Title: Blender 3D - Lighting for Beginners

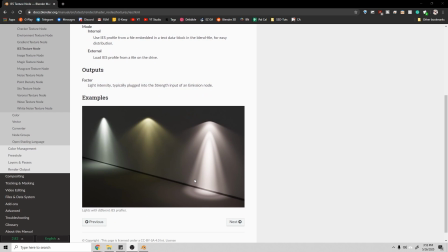(8:18)
Ies Texture Node is a way to add advanced light mapping. So lights don't really shine in kind of perfect manners. They always have kind of these patterns and shapes that come off of them from the bulb. So if you're going for a photorealistic scene, you may want to look at using Ies Textures.
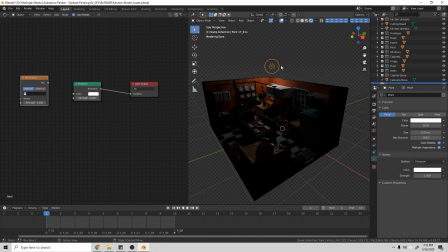(8:36)
Now to include one of these textures, all you need to do is click the light, click Use Nodes, and then it will give you this setup here.
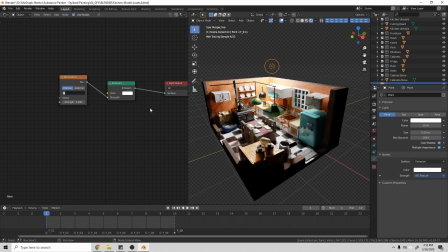(8:43)
You can add an Ies Texture node there, add that into your factor, and then you can go ahead and load an Ies material here.
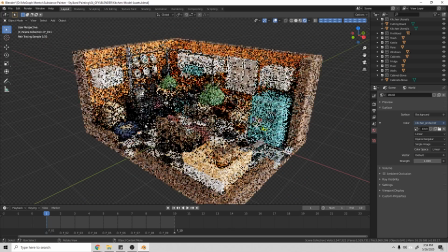(8:51)
There are plenty for free online that you can use. A very common way to light scenes is by using an HDRI image.
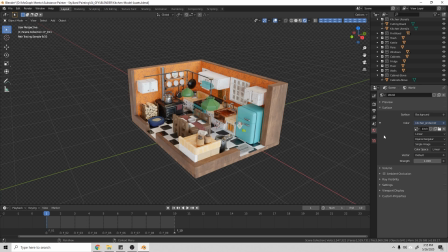(8:58)
So an HDRI image has a bunch of color information in it, and it is used to use that color information and light your scenes realistically.
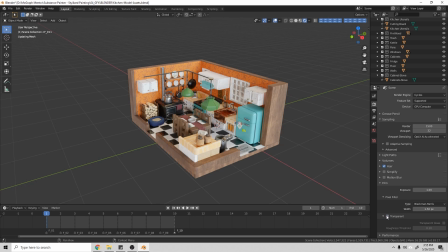(9:06)
So if I go ahead here and I turn off my transparency, you should be able to see that lighting image in the background.
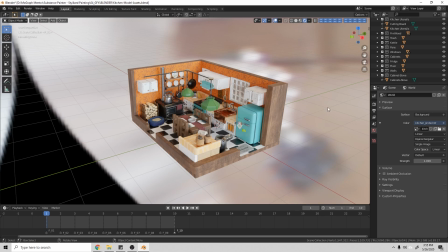(9:13)
And that lighting image is actually a kitchen probe. So somebody took an HDRI image of a kitchen, and I'm now using that kitchen to light my kitchen. To go ahead and add an HDRI to your scene, what you do is you come to the World tab,
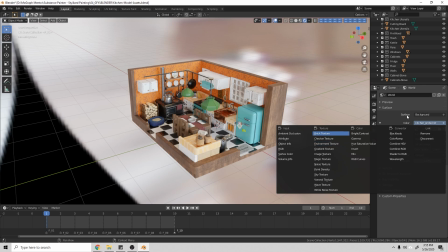(9:25)
you click this little button here next to your background, you click Environment Texture, and then you can just load your texture there.
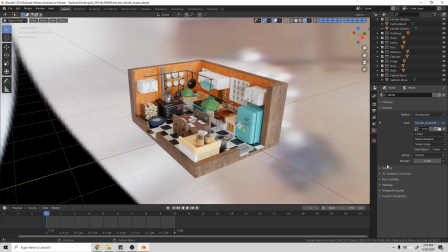(9:31)
More often than not, it will be equirectangular. And with that, you can go ahead and light your scenes within HDRI.
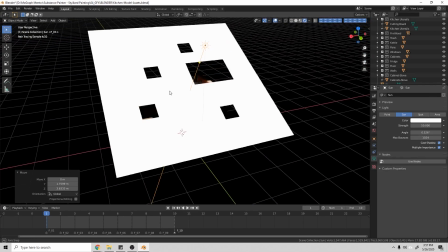(9:39)
Now this is more of an advanced lighting setup, and this comes from more real world examples.
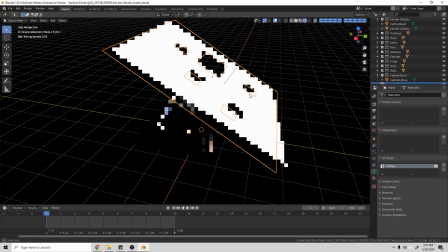(9:44)
So when you're lighting a scene in the real life, they call these cookies, where they put these places in front of the lights, and what it does is it has a bunch of random holes and things,
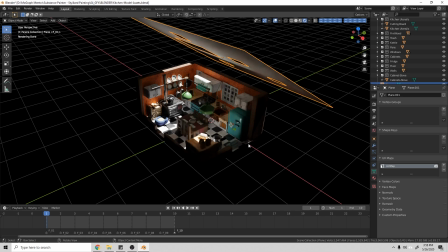(9:52)
and they use it to kind of fuse shadows to kind of add a little bit more of a dynamic look. Now with this, let's look at how to kind of light some of our scene using these lights.
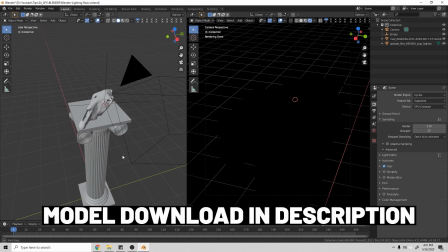(10:00)
So I'm going to start with an example scene. So here is a basic scene that we will be using to kind of start how I do a lighting process
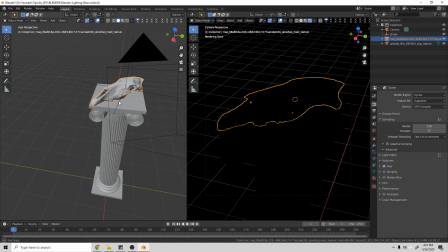(10:08)
from kind of A to B. Now this horse skull here is actually a photo scan asset from the sponsor of this video, Displayland. I photo scanned this with my phone in my living room, cleaned up the geometry a bit and retextured it,
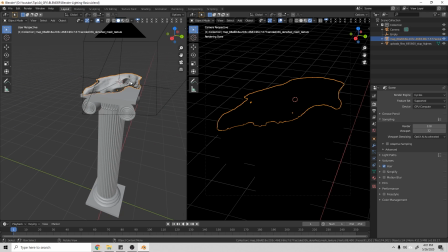(10:21)
making it kind of a good object to use to lighten the scene, because it's got a lot of crevices and shapes that we can kind of highlight and try and show some shadows.
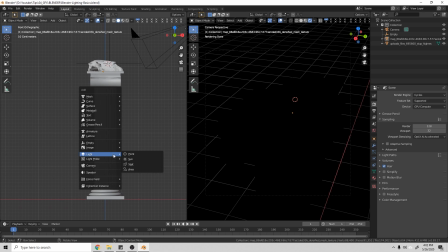(10:29)
So let's go ahead, and I'm going to start with a rim light. Now typically you wouldn't use a sunlight for a rim light, but I like it because it kind of gives me an infinite light.
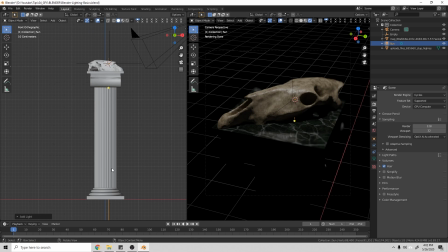(10:38)
Over here, I will have my rendered view so that you can kind of see what the lighting's looking like as we go. So I'm going to go ahead and I'm going to start rotating this light. And what I want to do is get this light so that it is pointing behind the object at the camera.
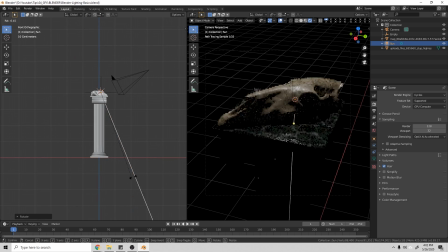(10:51)
So I'm going to kind of point there, and then I'm going to come down in my front view, and I'm just going to kind of make that angle a bit more extreme, because I'm really just trying to highlight the edge of my skull there, and I can kind of rotate that and play with that. And that's kind of what I want, is I want this kind of highlight moving along there.
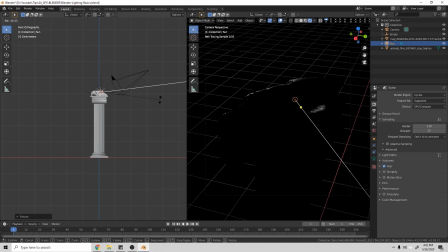(11:07)
And I can even make this angle a little bit more extreme to kind of hide that, but I like a little bit of light wrap there. So I'm going to go ahead, I'm going to grab this, I'm going to crank this up because I want that to be fairly hot. And I don't want it to be so harsh as it's casting these shadows here. So I'm going to crank this up to a large number like 10, and that'll help me out there.
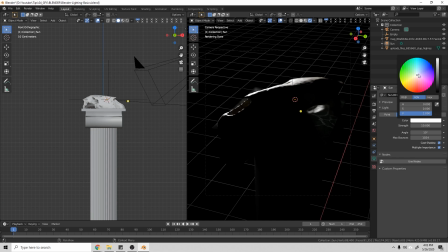(11:27)
Now I'm going to introduce a tiny bit of color into this. So now let's go ahead and add a fill.
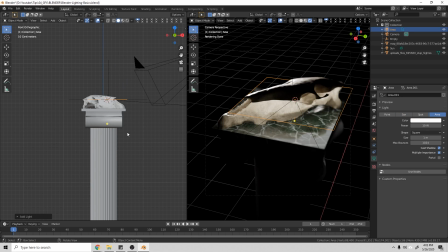(11:32)
So I'm going to start using an area light there, and I'm going to rotate that 90 degrees.
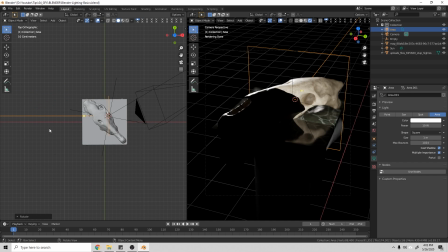(11:38)
And let's see, I'll go into the top view here. I want that to kind of come off from this side of the camera, and we'll come at a bit behind an angle. And the reason I want to come from behind here is so that the light will hit here and kind of wrap around and hopefully give us a bit more depth.
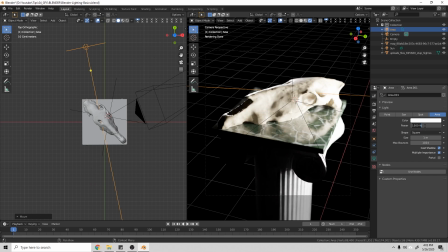(11:53)
Now let's see quite how high we can crank that. That's a little too high, so let's drop back down to 500 watts there.
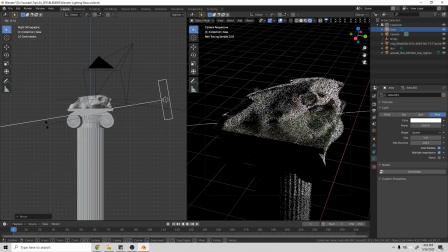(12:00)
And if I kind of take that, and I'm going to do that at a slightly higher angle, and that should give us a bit more interest of a lighting.
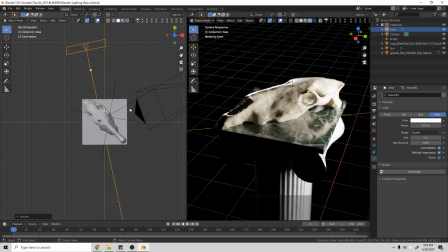(12:08)
Now I actually feel like that's wrapping around a bit too much, so let's see,
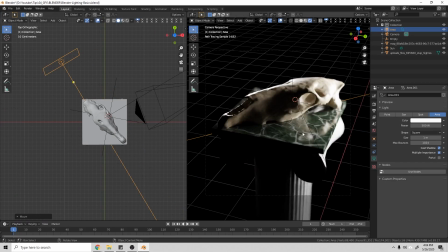(12:12)
I'm going to kind of intensify the angle here and bring that around so that we get a bit more shadows kind of showing kind of the sides of those skulls. And let's see if we crank that up just a tiny bit. And you can actually play with the color here.
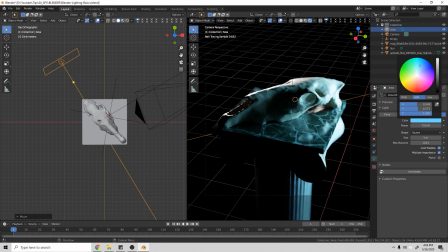(12:25)
So like a common kind of like look in Hollywood is they'll do cooler lights on the back and warmer lights on the front. So we can go ahead and play with that. So I'm going to do a cooler light right there, kind of more of a cyan light.
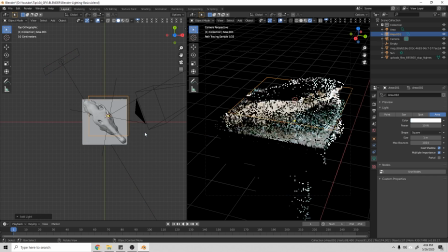(12:37)
Now let's go ahead, let's add another area light, and we're going to use this as kind of our fill light.
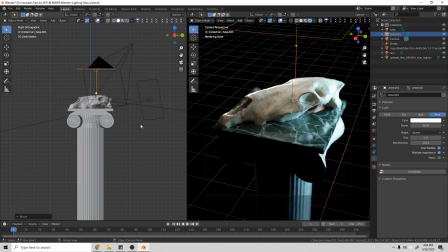(12:42)
Let's bring this up top here. And again, we'll rotate that 90 degrees.
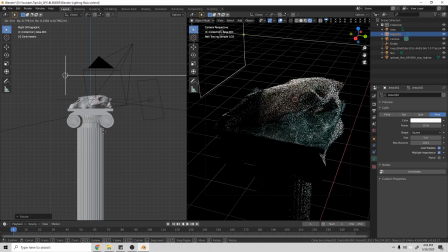(12:47)
I'm going to do negative this time, so it kind of faces off here.
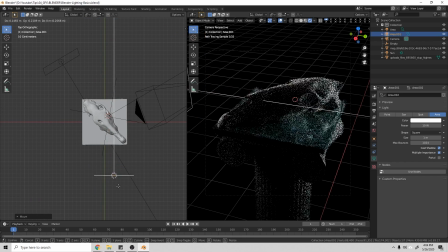(12:49)
And I want this to kind of wrap around the front here, but not completely eliminate our shadow.
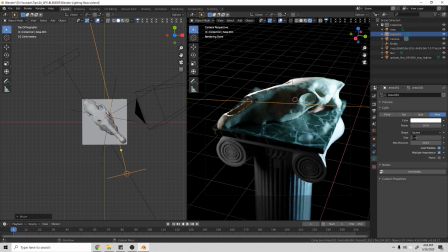(12:57)
So I'm actually going to scale this one up here. So let's go ahead, add 3, and that'll give us a softer light.
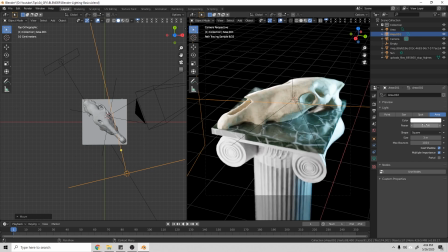(13:03)
And then let's go ahead and make that 500.
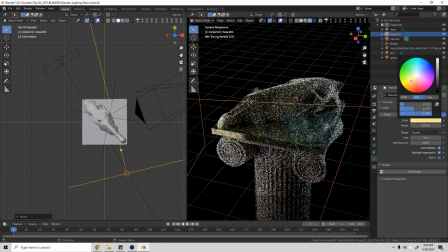(13:05)
And it looks like that may be too bright, but we'll kind of see when we kind of change the color here, it's going to desaturate the look a bit.
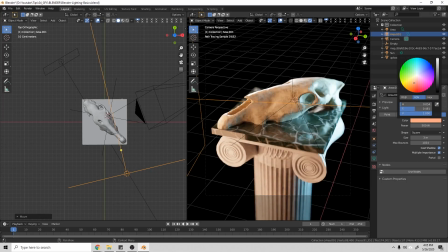(13:13)
So that may end up actually working. So we can kind of play with a more warmer light up front here.
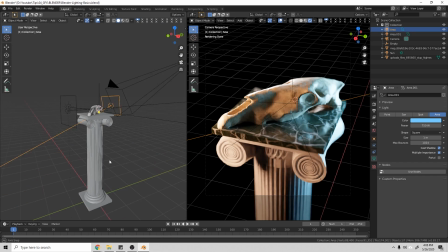(13:19)
Now what I can do is I can go ahead and maybe add a little bit of light down here from the bottom. So I'm going to go ahead, add a point light. And then I'm going to come here into the front view, and I want this kind of on the camera side.
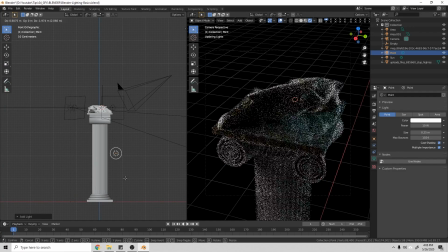(13:33)
And I'm going to put this down here to maybe introduce a little bit of light down there. Now, like I said, I like to turn off all my lights so I can see what each one's doing. So let's go ahead and see what this point light's doing. What we're trying to do is get a little bit of glow coming up here to kind of highlight some of the bottoms of these like ridges on the column here.
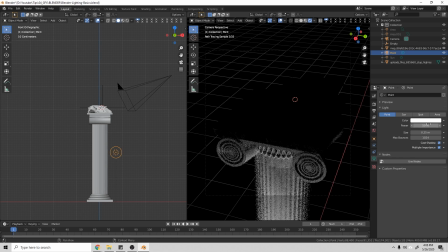(13:52)
But we don't want it to be too extreme. So let's maybe bump that up to 50, see what that looks like. We can maybe even play with a more ominous color like red. And now that we have kind of an idea what's going on there.
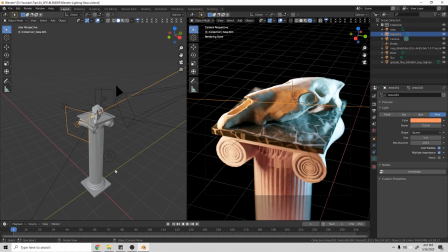(14:03)
And now we can see that we kind of have these warmer colors coming up here. And I feel like here we're getting kind of a lot of interesting colors mixing.
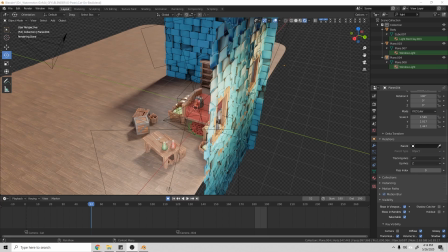(14:10)
And I'm really happy with how this looks. Let's talk a bit about our sponsor, Displayland.
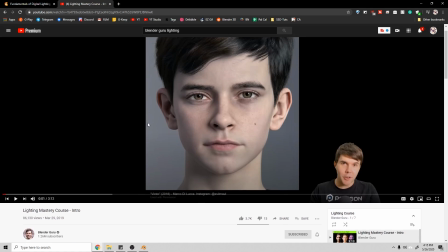(14:15)
If you're looking to deep dive into lighting, then Blender Guru has a great lighting course on his YouTube channel.
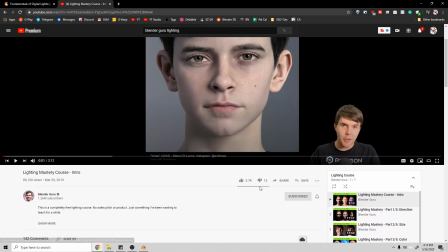(14:22)
And what this does is not so much the specifics of lighting in Blender as much as it is just lighting in general.
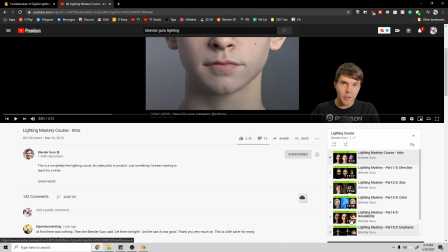(14:29)
And it covers all the kind of lighting mastery that you may need in understanding lighting and where that goes.
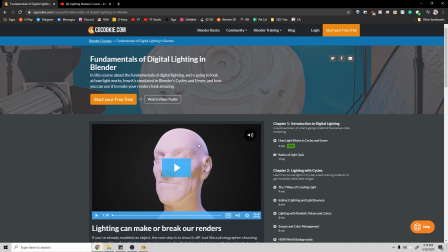(14:35)
If you're willing to pay CG Cookie just released a Fundamentals of Lighting course,
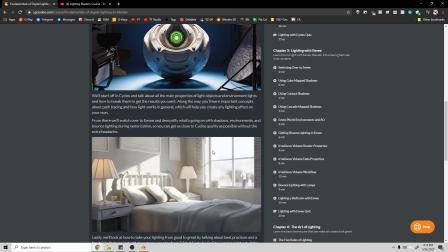(14:41)
which goes through specifically lighting in Blender, and it has a lot of great and advanced tips.
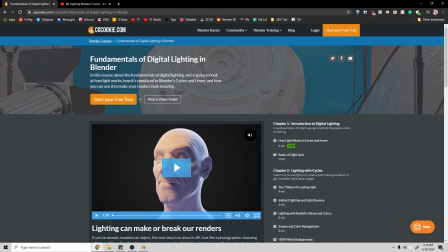(14:46)
I really recommend it if you're interested in kind of deep diving into lighting. Let's go through how to use the Display Lane app.
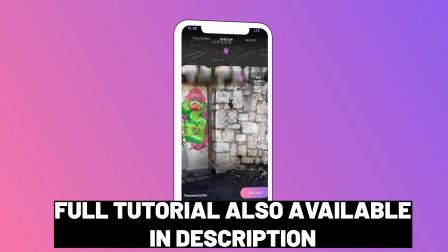(14:52)
Models are created via a technique called photogrammetry, which traditionally involves photographing an object from a multitude of angles and then processing the images using specialized software.
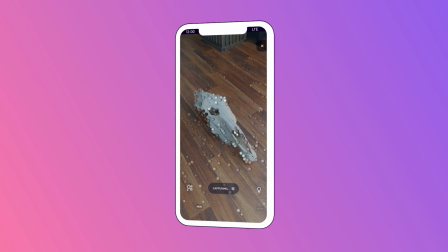(15:01)
With Display Lane, you just record a video of the subject on your phone and all the processing happens automatically in the cloud.
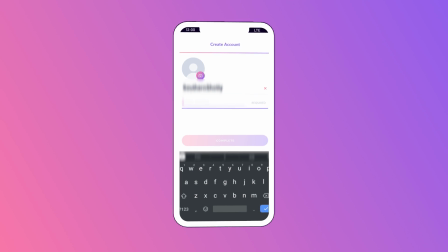(15:06)
If you can't see the app in the store, your device is likely not supported. If your phone is older or more affordable and does not have AR Core, it will not work. Capturing is as simple as opening the app, pointing at your subject, and recording. Choose if you want to upload now or later, and once you've uploaded your model, Display Lane will process the model for you. Most often, this will only take a few minutes, but if it's a large scene, it could take up to a few hours. Display Lane will send you a notification when your model is ready.
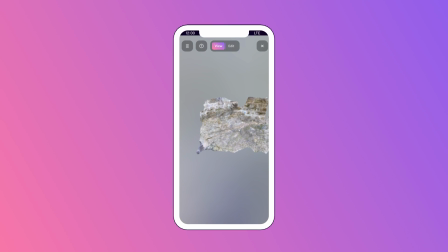(15:29)
You can review the draft and decide if you want to publish it or not. You can also edit your model if you'd like here.
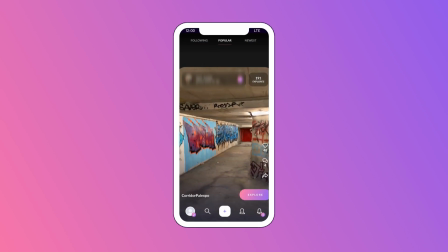(15:33)
Once you've published, you can view your model on the app, alongside other scans people have uploaded. Some are really cool.
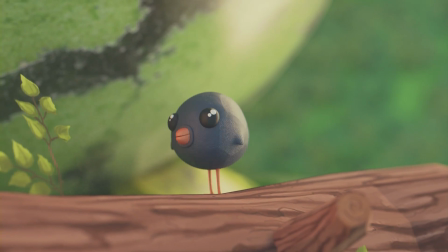(15:39)
That's all for today's tutorial. Make sure to tag me in your creations on Instagram.
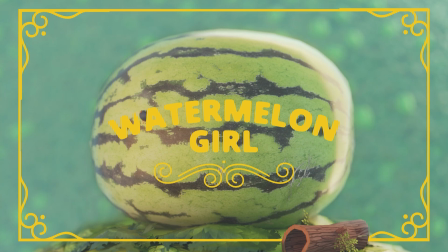(15:43)
I love seeing what the talented people in this community make from these tutorials, and oftentimes I'll share them to my own page.
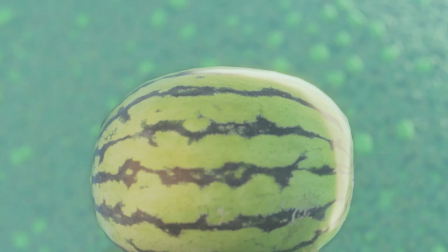(15:48)
Thank you for watching.